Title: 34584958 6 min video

For my Year 12 major project, I effectively produced a 3D animation short film with additional incorporations of 2D animation, special effects, and audio production.
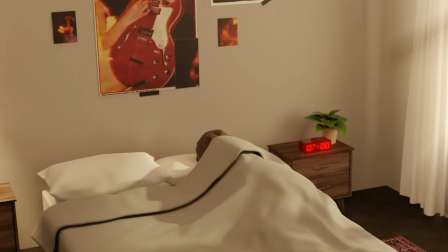0:10 I began this project with modeling the bedroom, the primary environment of the film.
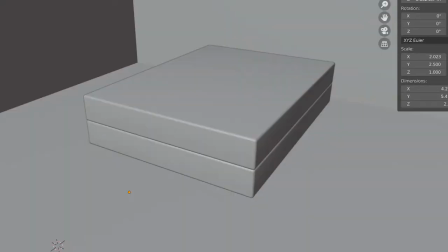0:15 To gain the correct room proportions, I used the measurements of a real queen bed in the scaling of the project's bed.
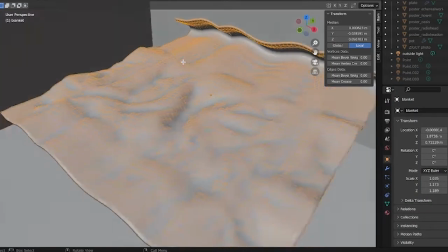0:22 Under the Physics tab, cloth simulation was used on the blanket, which was a highly subdivided plane, with various imperfections added to the mesh for a realistic appearance.
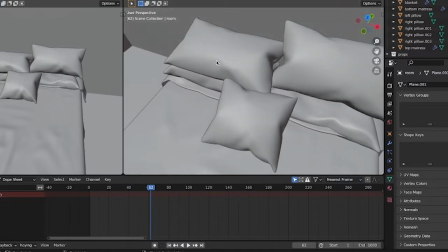0:31 The pillows also used cloth simulation with a pressure of 3 to produce an inflated look.
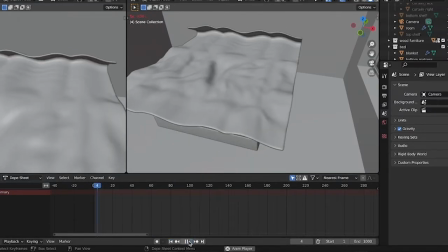0:36 By ensuring collisions were applied on all impacting surfaces, all simulations effectively interacted with the mattress.
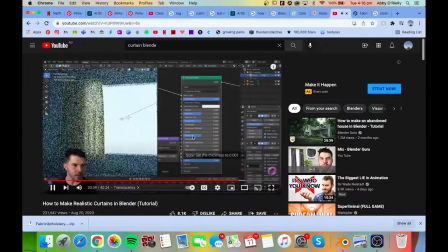0:42 While the same cloth simulation process was utilized when constructing the curtains,
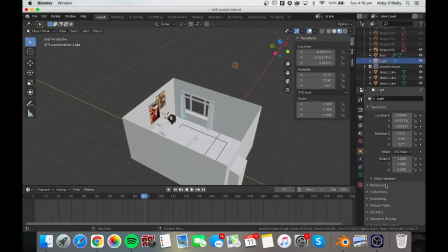0:46 the degree of difficulty was elevated as vertex groups and the addition of pleats were incorporated.
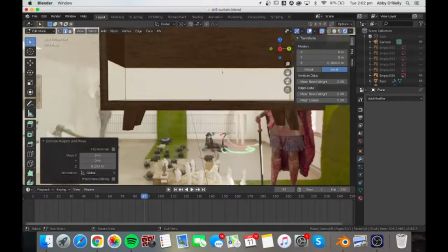0:51 For the window and door frame, a polymodeling process was used, adding and manipulating mesh through extrusion and scaling to form desired room structures.
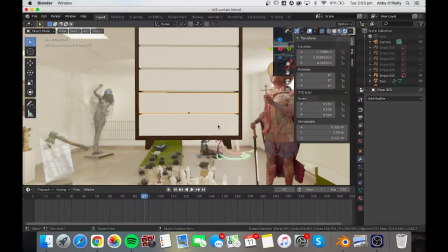0:59 This same technique was used to model the majority of the environment's furniture and props, using references of real furniture to produce highly authentic furnishing.
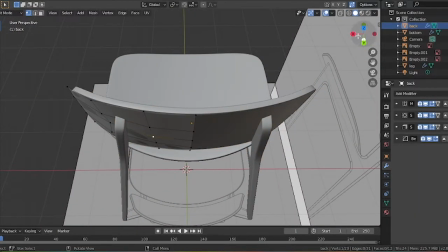1:08 To further elevate modeling skills, various modifiers including subdivision surfaces, solidifiers, mirrors, and bevels were used during this process.
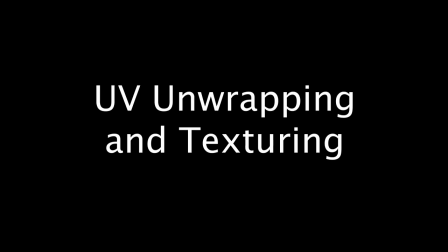1:17 From here, all furnishings were prepared for material application and texturing.
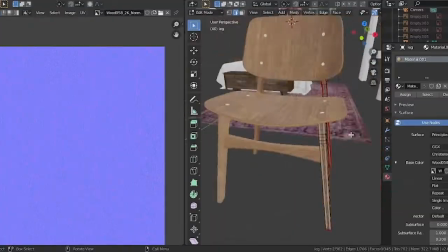1:22 Each prop was individually UV unwrapped, adding seams in appropriate areas to assist in properly unwrapping the mesh.
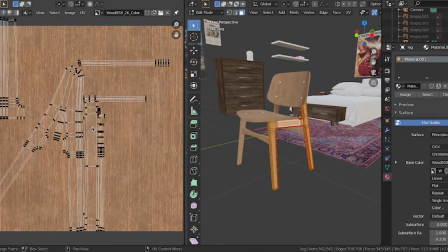1:29 Following this, a multitude of materials were experimented with to successfully texture each prop to fit the desired look.
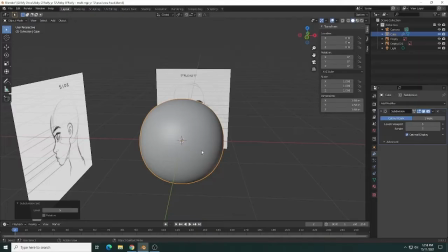1:35 From here, I began with the modeling of a 3D character as the central figure for the film.
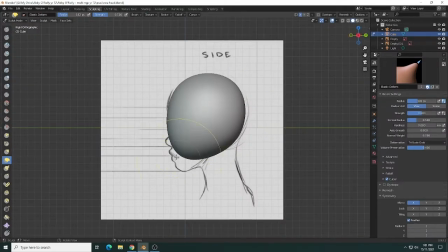1:40 To achieve a more realistic and natural appearance, sculpting was the decided form of modeling.
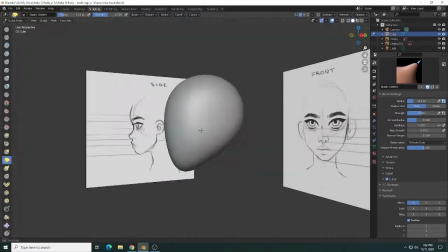1:45 However, this required previously drawn references scaled to the correct size to assist with proportions.
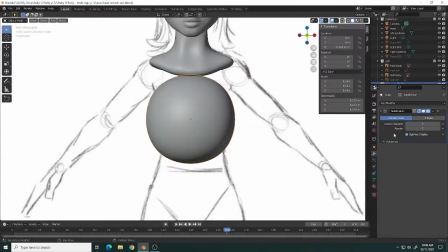1:51 For all components of the head and body,
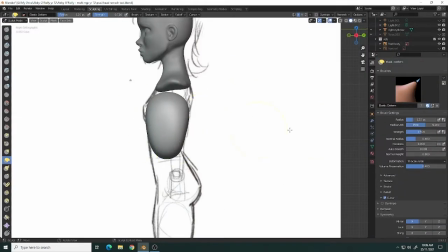1:53 I used a cube with high subdivisions for the base geometry to minimize the possible issues with triangles or n-gons.
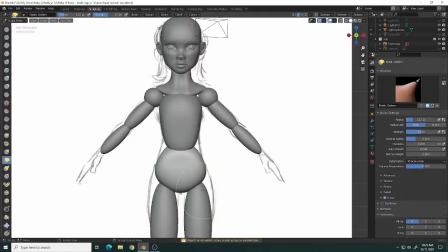2:00 To maintain symmetry and efficiency, symmetry was turned on and mirror modifiers were used on all limbs.
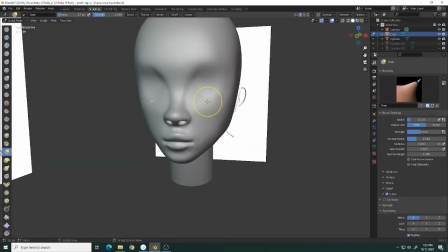2:06 Once the base object is in position, the basic form is established, making sure to consistently use X and Y views to align with references.
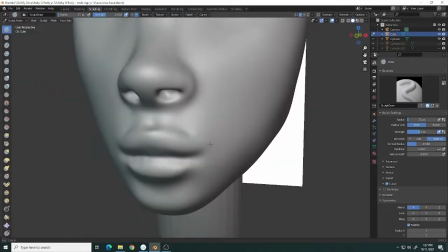2:14 First, I block in the basic shape of features to gain an understanding of the 3D composition before
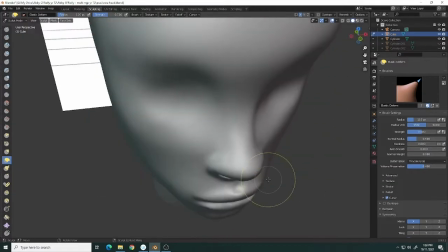2:19 later developing features in further detail while incorporating my own stylistic choices along the way.
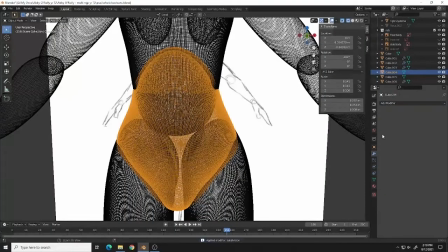2:25 Once I was happy with the sculpted model, I moved on to utilizing the Boolean modifier to connect all segments of the body without impairing the mesh.
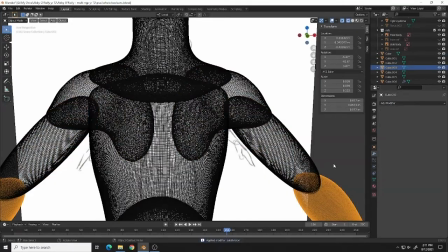2:32 Before this, it was essential to apply all subdivision and mirror modifiers to ensure all mesh exists permanently within the scene.
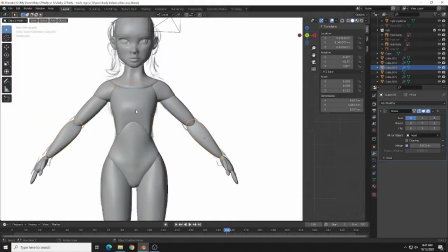2:40 The modifier must be added to the mesh above and then applied as a union to the mesh below to avoid unwanted mesh removal.
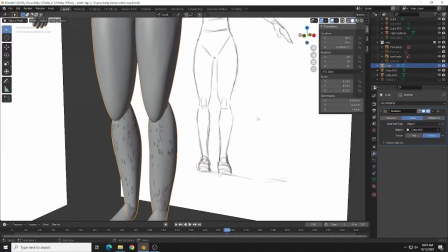2:47 At this stage, the mesh can deform, which was resolved by remeshing the model at a voxel size of
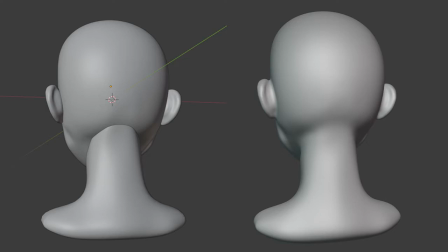2:53 0.002, and then smoothing out the indents with the sculpting tools to produce a seamless transition between body parts.
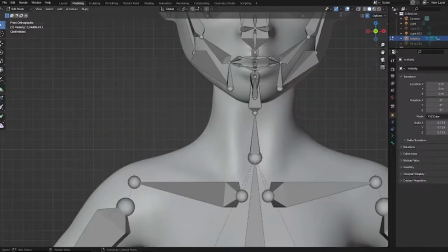3:00 Now that the character modeling was completed, an armature rigging system was applied to the mesh.
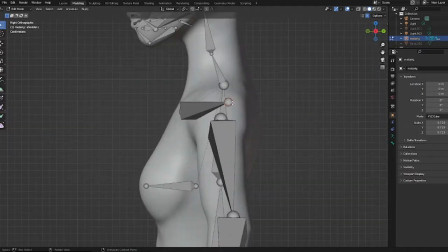3:05 This was done using a complex human meta rig supplied by an add-on called Rigify.
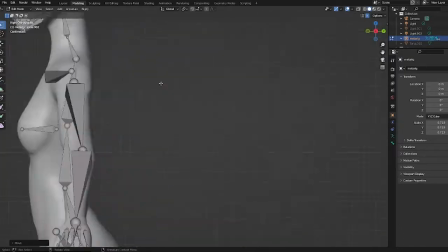3:09 The add-on generates all required bones for the rig, which I then carefully position into the necessary placements.
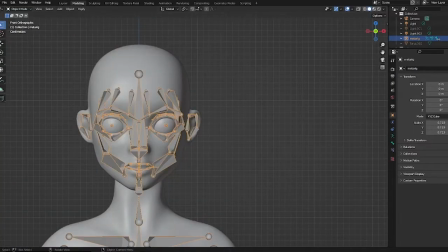3:16 Through Rigify buttons, I selected the generated rig and subsequently parented it to the mesh with automatic weights.
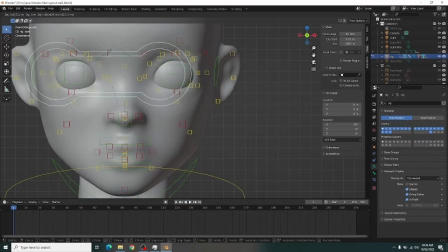3:22 Initially, mesh density was too high for the functionality of the rig and was readjusted through remeshing to balance a high-quality appearance with an operational rigging system.
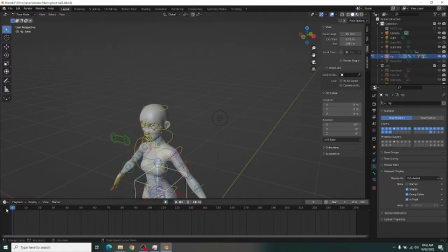3:32 With a fully rigged character and modeled environment, I moved on to the first shot sequence of the film, the death scene.
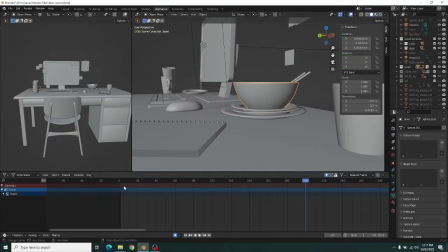3:38 To increase efficiency and reduce time rendering, I decided to put multiple shots into one sequence.
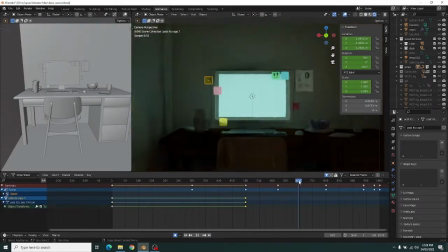3:43 Objects were animated in and out of the scene by keyframing the scale between 0 and 1.
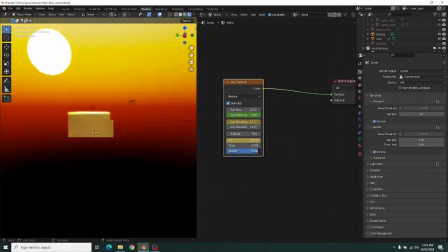3:48 For lighting, a sky texturing node was added into the world shading, and the sun angle and elevation were keyframed to simulate time change as the sequence progressed.
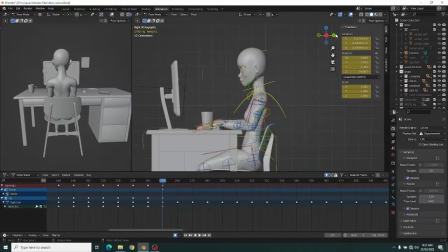3:57 The girl was then animated to perform a small consistent typing motion, moving the character's hands up and down, swaying the shoulders left and right using the rig controls.